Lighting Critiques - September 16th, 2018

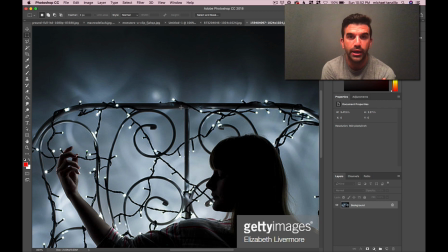8:22 And that would just be done by adding like a little bit of a gobo light to the light bulbs themselves. So when they shine, they just have a little bit of a shape on the wall. And you can see it here as well.
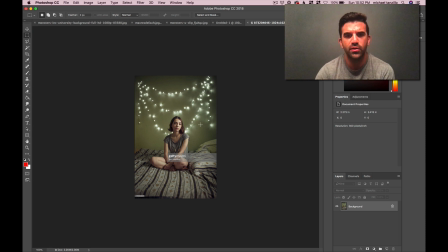8:33 It's just like a little bit of sharpness, some shadowing of the wire, things like that. And I think that type of variation would be really cool. But again, hot point light or hot like material on the light itself, and then that really focuses on the center of it.
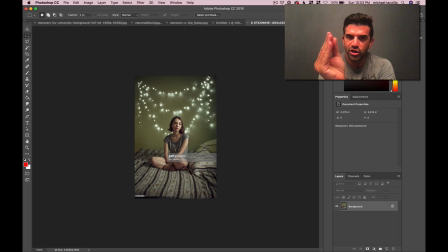8:49 And then it doesn't go out that far, but it has a little bit of shape, and then it also kind of has a little bit of glow to it as well. So that would be my suggestion for the for these lights here.
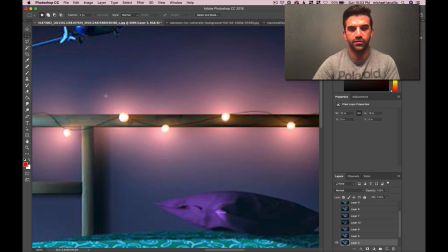9:04 So it's not just like an even fall off right there.
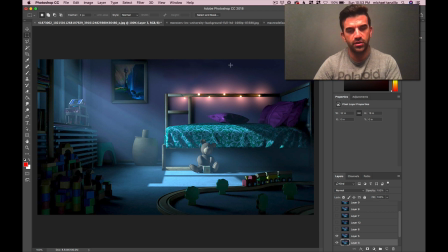9:08 Okay, from there, just took out the airplane as was suggested. I also thought we could move this guy down a little bit, this painting, just so it's not right on the edge of frame, and just give that a little more breathing room there. And then, what are they doing? Oh yeah, this is just the before and after.
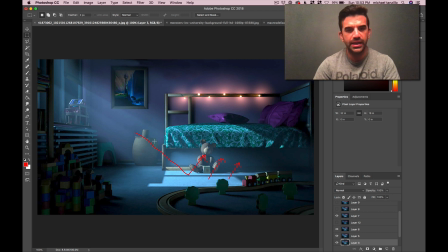9:30 And then from there, just a couple things. Yes, let's get some more bounce light from this light kind of coming up in here. We can also soften these shadows on the ground a little bit. I feel like they're, along with sharpening these lines coming in here, the shadows are
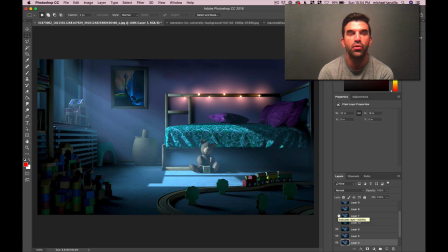9:46 they're good for if the window is like open, but windows actually diffuse light a little bit and diffuse shadows, so it would just be a little bit softer in there. From there, then we've got, oh yeah, the bear, and the bear is just adding some more texture and just the bump value.
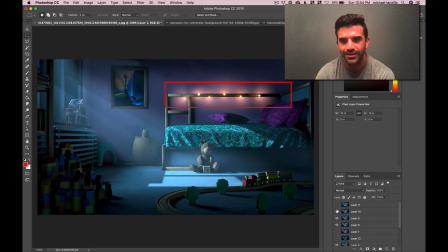10:04 Talking about the lights again, I already mentioned that. Bringing the painting down. Also, one thing about the painting is it looks like it's almost a little bit glowing. Like this light value of the waterfall down here at the bottom is much brighter than anything else in the area.
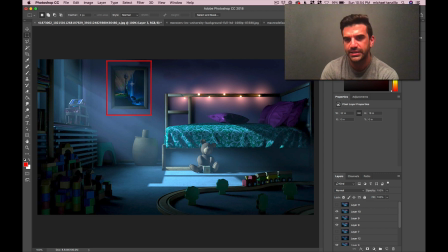10:19 And it feels like it kind of has its own light source a little bit, so it feels a little bit glowy. So I would just take down the brightness on the painting itself, like the texture file. And then finally, I really like, again, the specularity you're getting in here, but just watch out for the contrast.
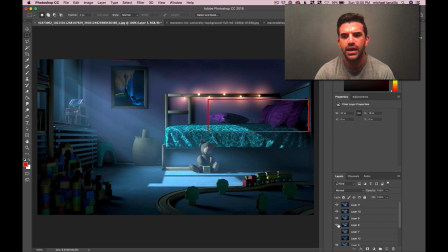10:35 Overall, and again, this has to do with that with the bounce light node from before. I'm not quite sure that the secondary or indirect light rays are fully working right now. I would just double check that on yours. But overall, I think, like I said, I agree with everybody that I think you're doing a really great job and getting off to a good start. The structure is there.
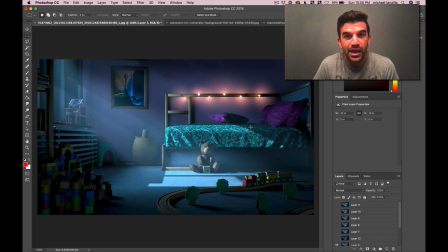10:54 We just need to work on focusing and refining a little bit. But that's what we're here for. So keep posting, keep updating. I'm sure everybody will keep making comments as well. You guys are killing it. I'm really, really happy with all the interactions. It's so incredible to see. So keep going, keep posting, and we will see you soon. Happy lighting.